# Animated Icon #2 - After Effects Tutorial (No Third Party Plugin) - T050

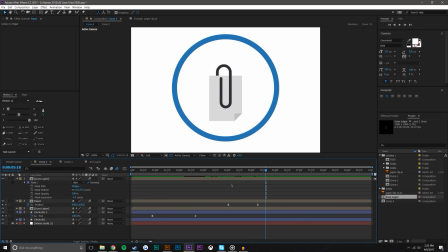1735s
Just like that. And what I should also do here, make this paper attached to, let's create a new null layer, layer new null, null object, make all of these attached to it.
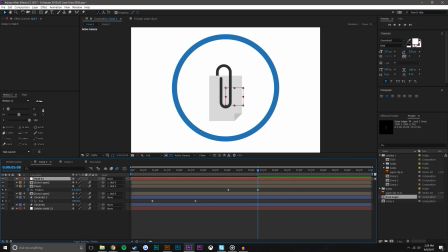1755s
And what I'm going to do here is just kind of make this whole thing, the whole paperclip and paper kind of move up slightly. So I'm just going to set a position keyframe there, move that to the end, just so it's nice and centered.
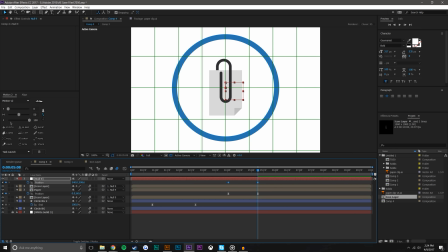1777s
This part is not 100% necessary, but I think that when it's centered, it will look better.
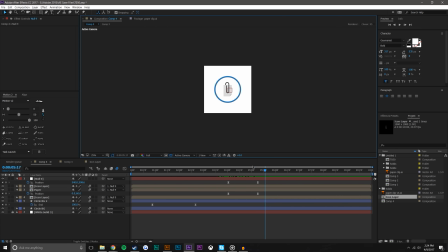1786s
Just like that. That looks pretty cool. And I think basically we're done. The last thing we need to do is duplicate this, the background circle,
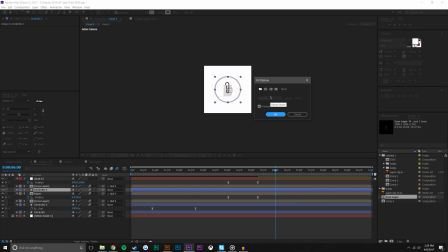1800s
put it above the paper, make sure the fill is filled, and change
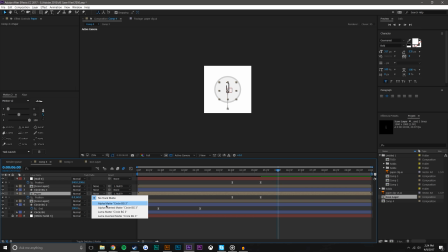1810s
the track mat type to alpha mat. And that way the paper kind of comes up from the bottom right up and it is not visible.
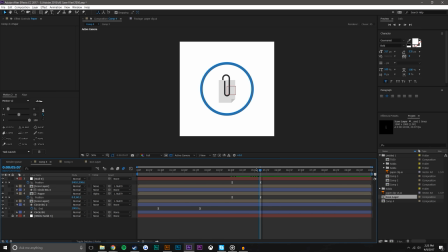1822s
So let's just see what this looks like altogether. Loading, check mark, and it is attached.
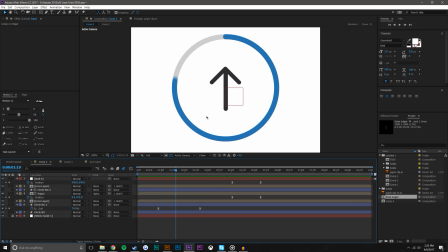1834s
So that is just a quick little animation. I know it wasn't exactly quick. I'd say probably about 30 minutes. And you know, you can add some more effects. So I'll even add some more effects here to this.
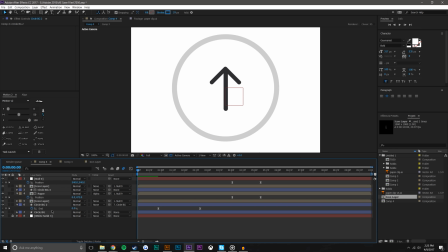1850s
So let's see what we can do. I'm just going to link, make sure both of these background circles are linked together. And let's say, zoom in, 5 frames of a scale.
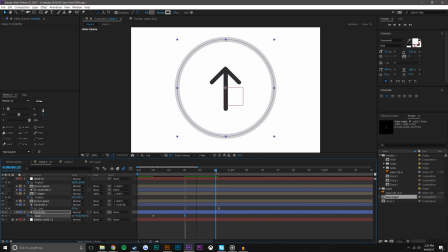1868s
It's like it's being pressed. And then it bounces back to 100. Again, using the smoothing tool here. No, you know what? I think that that looks interesting enough.
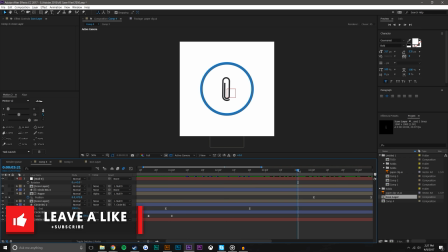1885s
So let's just leave it at that. Anyways, guys, I hope you did enjoy this video. If you did, be sure to give it a like, subscribe, check out the two awesome animators in the comments, or in the comments in the description down below. A lot of link to their Dribbble accounts. So if you want to see more, be sure to click the link on screen, as well as subscribing. And as always, thanks for watching.